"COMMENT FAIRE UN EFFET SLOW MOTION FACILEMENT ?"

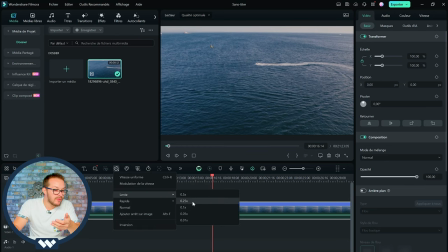Par exemple, et que je le mets en 0,25, vous allez voir que c'est saccadé. L'image n'est pas jolie, c'est saccadé, parce que là, on est sur un rush en seulement 60 FPS, et là, il aurait fallu du 120 FPS. Néanmoins, là, la bonne vitesse qui nous serait vraiment intéressante, c'est le 0,5, c'est-à-dire que la vitesse de notre média sera à 0,5 fois par rapport à la vitesse de base du média.
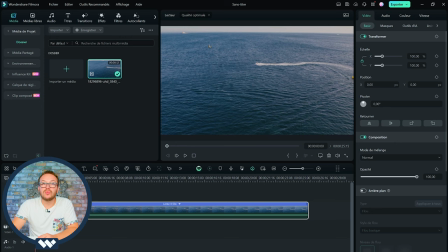Donc typiquement, voilà, vous avez fait votre slow motion, parce que si directement je mets play, vous avez du coup une image qui a été ralentie par rapport à sa vitesse de base. Et comme vous pouvez le voir, on a un effet assez sympathique parce qu'on voit la mer au ralenti avec le jet ski qui passe dessus avec une vitesse assez lente.
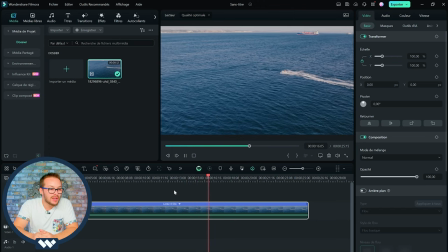On arrive à bien voir les remous et les vagues. ça nous permet d'avoir un média et une séquence beaucoup plus jolie à l'œil. Alors ça, c'est le slow motion vraiment ultra basique. En fait, t'as pas grand chose à faire à ce niveau-là.
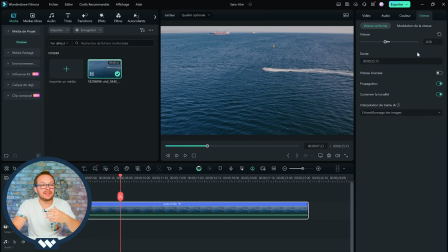On peut, dans directement l'encart vitesse ici, modifier nous-mêmes la vitesse. Donc là, moi, par exemple, ce qui m'intéresserait, c'est peut-être de le ralentir encore un peu. Donc par exemple, passer en 0.4. Comme je vous dis, il faut éviter qu'on ait de la saccade. Mais là, en 0.4, voilà. En 0.4, je pense qu'on est pas mal. C'est vraiment très, très, très bien ralenti.
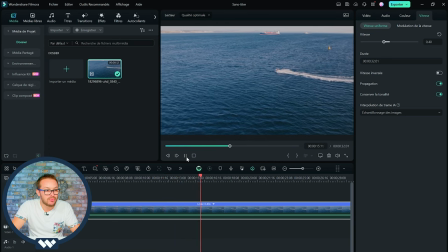Et je pense pas qu'on pourra le ralentir plus sans avoir de soucis à ce niveau-là. Un autre petit élément que je peux vous conseiller, parce que c'est vrai que ça peut aider des fois quand il nous manque un peu des images par seconde à essayer de camoufler un peu cette saccade, c'est directement dans l'interpolation de Tramilla. Moi, en général, je mets le flou optique. Ça nous permet d'avoir une meilleure qualité à la fin au niveau de notre export et d'éviter d'avoir toutes ces petites saccades. Ça sera remplacé par du flou optique, donc ça sera visuellement plus acceptable à regarder.
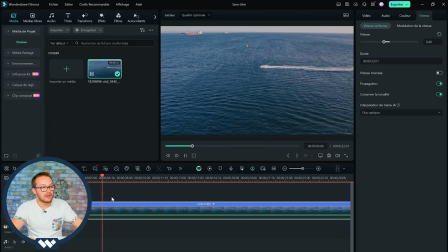Donc là, clairement, on a un slow motion qui est bien réalisé. Comme je t'ai dit, hein, ça rend l'image, ça rend la séquence beaucoup plus belle. On prend plus le temps d'avoir cette séquence à l'œil et ça nous permet de voir les éléments, les vagues de manière plus lente et avec du coup plus de détails. Donc là, comme vous pouvez le voir sur le logiciel Wondershare Filmora, vous serez arrivé en l'espace de quelques secondes en ayant de base une séquence qui est jolie mais qui n'est pas forcément insane, avec le slow motion de faire une séquence jolie et quasiment cinématographique. La deuxième chose aussi qu'on peut faire avec le domaine du slow motion, ça s'appelle les rampes de vitesse. C'est par exemple quand tu as un média, tu veux l'accélérer, puis après tu passes au ralenti en slow motion, puis tu le réaccélères pour donner à la fois du dynamisme mais aussi du slow motion,
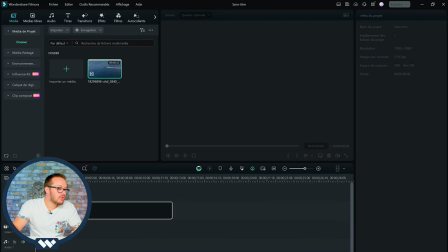et tu verras qu'au niveau du rendu, ça rend plutôt bien. Donc nous reprenons notre média de base parce que c'est le média qui nous intéresse le plus.
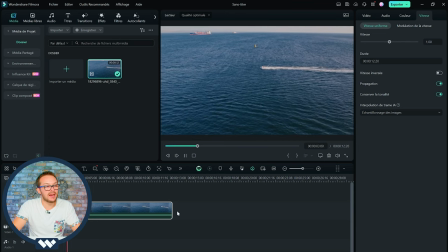Avec ce média là, donc là vous le voyez en vitesse réelle, on va faire une rampe de vitesse. Donc pour ce faire, il va falloir tout d'abord couper notre média en trois parties, par exemple pour faire une partie rapide, lente, rapide. Donc là, par exemple, on va aller jusqu' ici, on va cut à ce niveau-là,
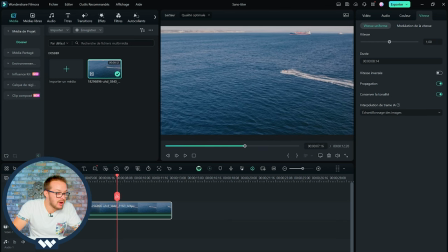on va laisser ça en full ralenti, hop, on va cut à ce niveau-là, et ensuite la fin, on l'accélérera. Donc le début, on va cliquer sur notre rush, on va aller dans vitesse.
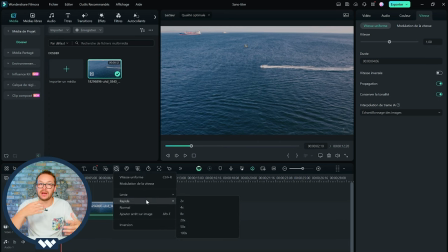Alors ça, bien sûr, on va le faire au feeling, on va tester des valeurs, puis après on modifiera les valeurs suivant l'aspect qu'on aura au final sur l'écran de prévisualisation. Donc moi déjà, je pense, si je le mets en x4, je pense x4 c'est un peu trop, rapide, je pense.
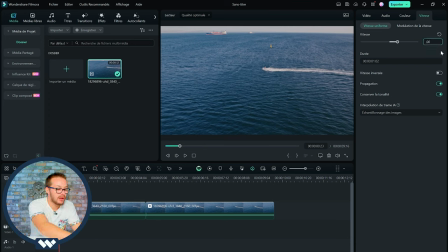Ouais, je pense qu'on peut le modifier, on va le passer en x3 juste ici, donc on prend du coup la valeur x3, hop, donc là on doit pas être trop mal. Pareil, celui là moi je veux le mettre en x3 aussi, hop, ça c'est ok. Et c'est là que ça devient intéressant, c'est que notre rush du milieu, moi je veux le ralentir,
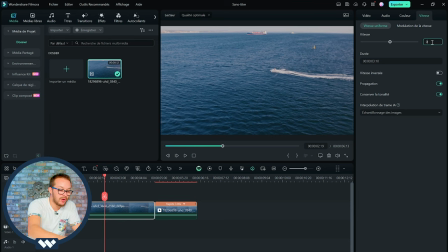donc on va le passer en 0.4 parce qu'on avait vu tout à l'heure que la valeur 0.4 fonctionnait très bien pour notre rush.
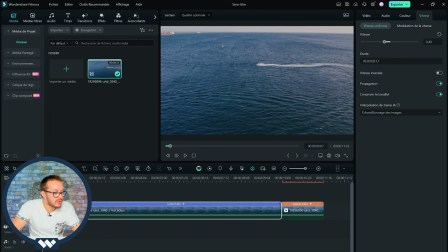Voyons voir au final qu'est-ce que ça rend. Alors là, on a la séquence rapide, puis après une séquence au ralenti qui nous permet d'apprécier un peu mieux notre rush. Et là, hop, on repart en vitesse normale. Ouais, c'est pas trop trop mal, clairement.
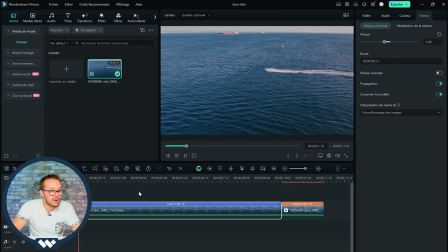Ça nous donne du dynamisme au début, hop, la séquence au ralenti. Et puis après, on partira sur la séquence rapide, ce qui nous fait encore du dynamisme supplémentaire.